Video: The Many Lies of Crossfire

Facts and feelings aren't always in competition, and it's important to remind people of the human element of stories we see in headlines.
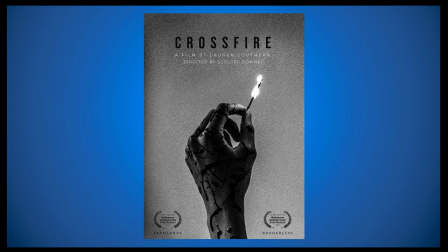253s
In the interests of hoping someone can change and become a better person, I am going to try and watch this documentary with an open mind. And if I can find that Lauren Southern has decided to become a more honest filmmaker, I would genuinely celebrate that.
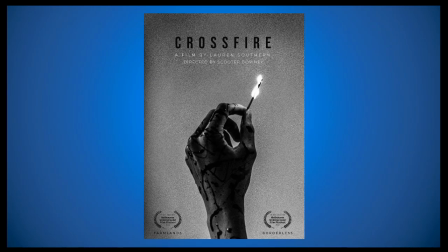267s
In her previous movies, she lied about a man's death, exploiting the grief of his daughter, she lied about groups of refugees secretly being terrorists, and she completely ignored any and all meaningful discussion of statistics.
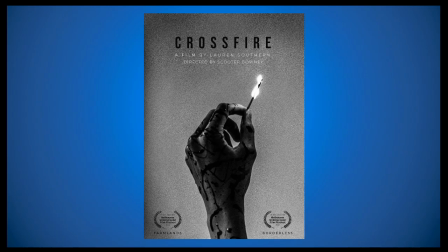280s
I'm going to see if Lauren Southern really has taken the, ugh, real-life pill, and decided to become a real journalist.
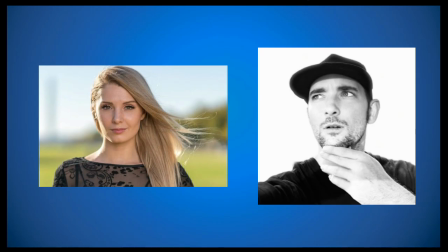291s
For Crossfire, Lauren Southern partnered with Scooter Downey, who recently worked with Mike Cernovich, on his movie Hoaxed.
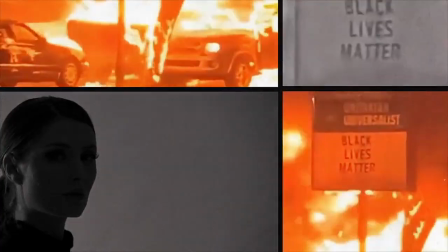297s
The movie opens with a lot of flashy noises and visuals,
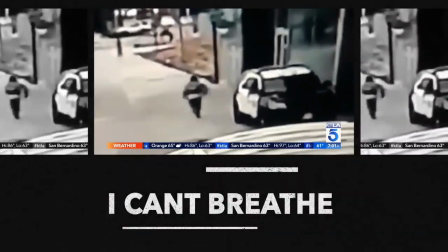300s
Symbolizing the barrage of information from the mainstream media and the movie sets itself up as an opposition framing the news as propaganda
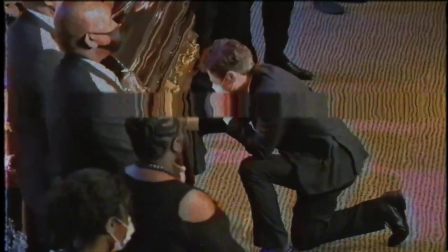310s
Erase the images. Ignore the demands of propaganda It's designed to create the impression
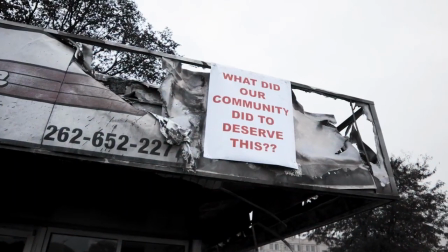316s
that the movie will cut through the noise to deliver the truth like the ringing of a church bell
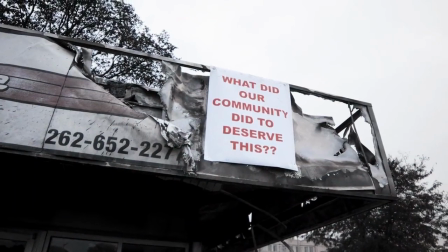321s
Symbolized by the ringing of a church bell Listen
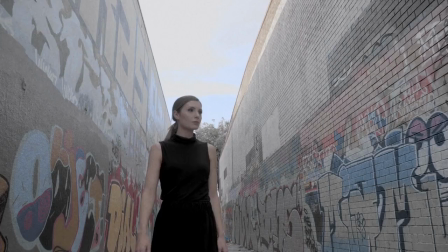325s
And it pulls in the viewer with this closer If you won't listen to their stories, who will listen to yours?
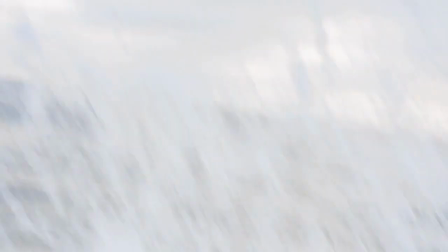333s
It's a stirring opening, one that lets the viewer know there's a danger in the world, and one that could be targeting them next.
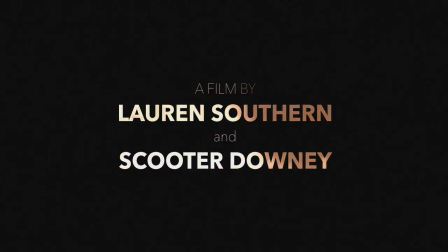340s
Lauren Southern's charmless narration here seems strangely out of place in the production, and as we'll see throughout this movie, her presence is much more low-key than her previous movies.
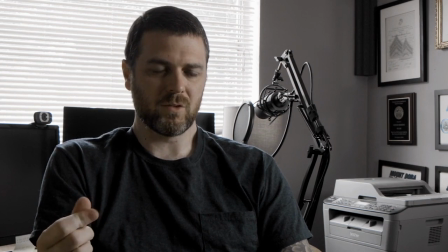349s
Due to the COVID-19 pandemic, most of these interviews appear to have been filmed by other people, with an interviewer not shown on screen.
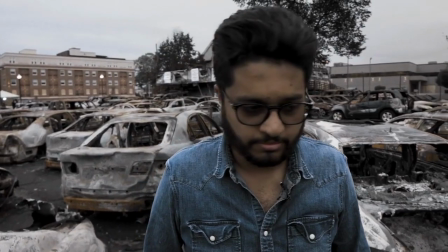356s
The language used to describe the subject of the movie is vague.
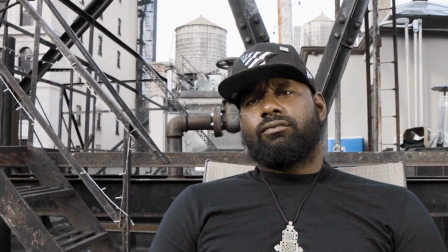360s
It presents itself as a balanced look at the controversy around police violence against black Americans, but the truth is, it's far more concerned with defending the police.
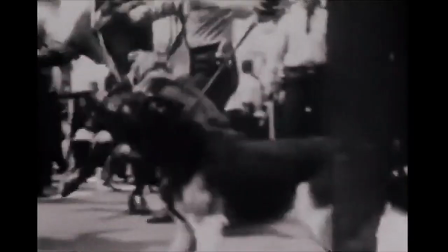369s
After the introduction, we are shown an abridged history of what led to the 2020 Black Lives Matter demonstrations.
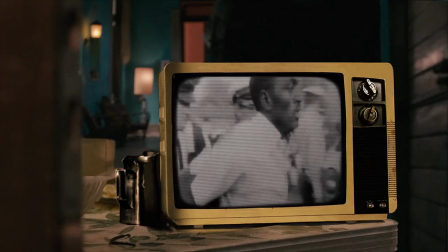375s
We see David James, president of Louisville Metro Council, telling a story about the civil rights movement and the brutality of cops against demonstrators.
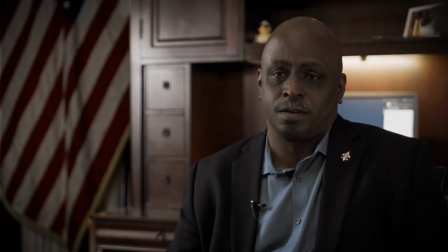384s
Strangely, there's no real condemnation of the actions of police from the narration of the movie, and it ends on this note.
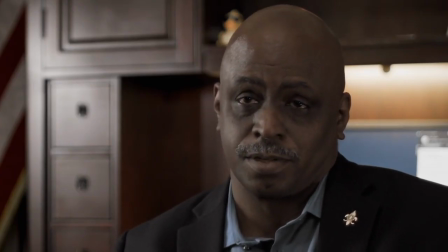391s I didn't really like police, so I wanted to become a police officer to stop police officers from doing things to people that look like me.
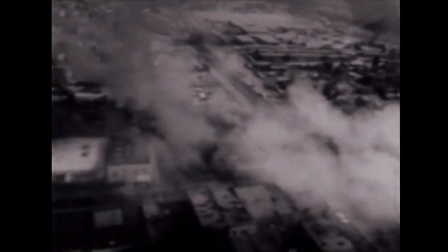398s
The discussion then immediately shifts focus on the role riots played in the civil rights movement.
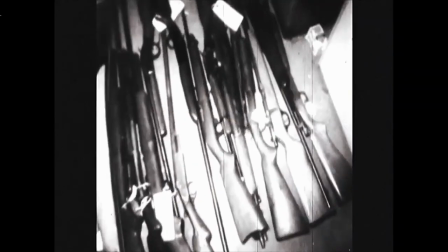403s
There's a line in this history section that's particularly emphasized.
Every action provokes a reaction.
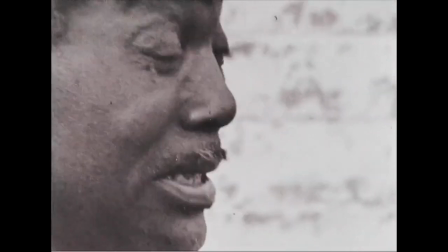410s
The juxtaposition here is interesting. The response we see from someone in the black community to bad policing is to join them and try to make them better.
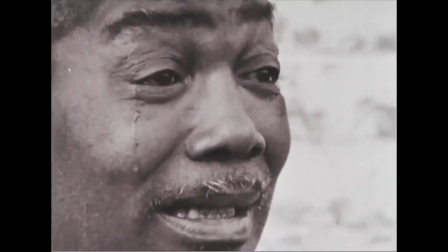417s
The response from police to violence in the black community is to intensify their efforts.
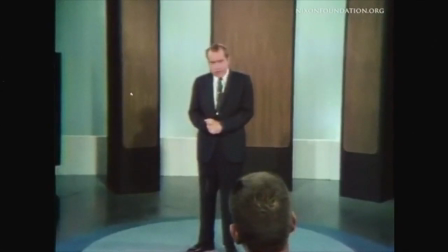422s
The history lesson section of Crossfire includes plenty of strange revisions. Here's one example of Nixon's election being presented like this.
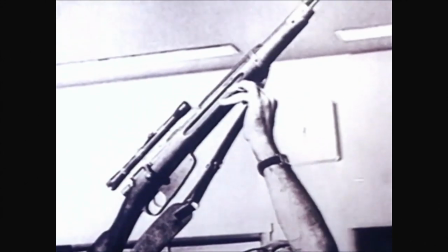431s Richard Nixon was elected on a promise of law and order and the country responded to the growing problem of violence, crime,
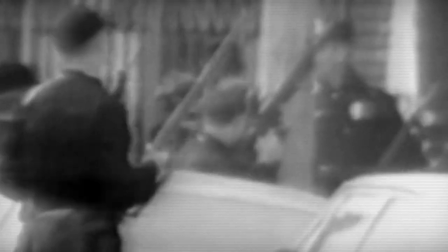440s and rioting, with SWAT teams, no-knock raids, and the beginnings of the war on drugs.
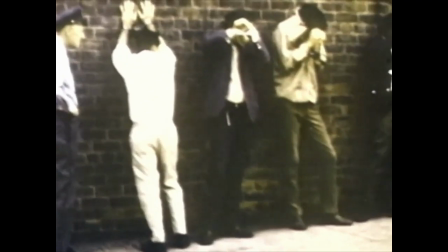446s The opposite of what the rioters wanted.
That brief mention of the war on drugs and how it impacted black communities is important.
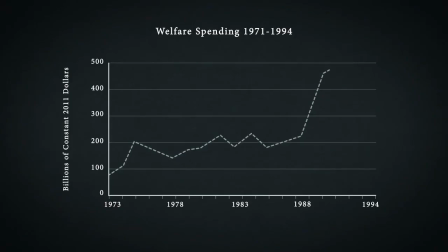453s
The movie presents it as a logical response to the violence on the streets, how every action provokes a reaction.
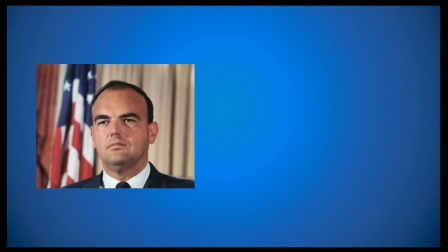459s
According to John Ehrlichman, Nixon's aide on domestic affairs, the war on drugs wasn't simply a response to drug use in America. Rather, he describes it like this. The Nixon campaign in 1968 and the Nixon White House after that had two enemies, the anti-war left and black people.
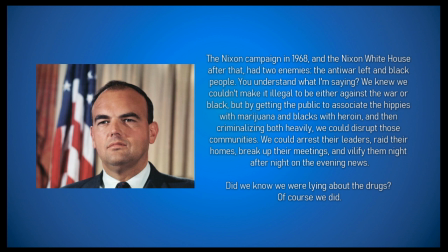478s
You understand what I'm saying? We knew we couldn't make it illegal to be either against the war or black, but by getting the public to associate the hippies with marijuana and blacks with heroin and then criminalizing both heavily, we could disrupt those communities.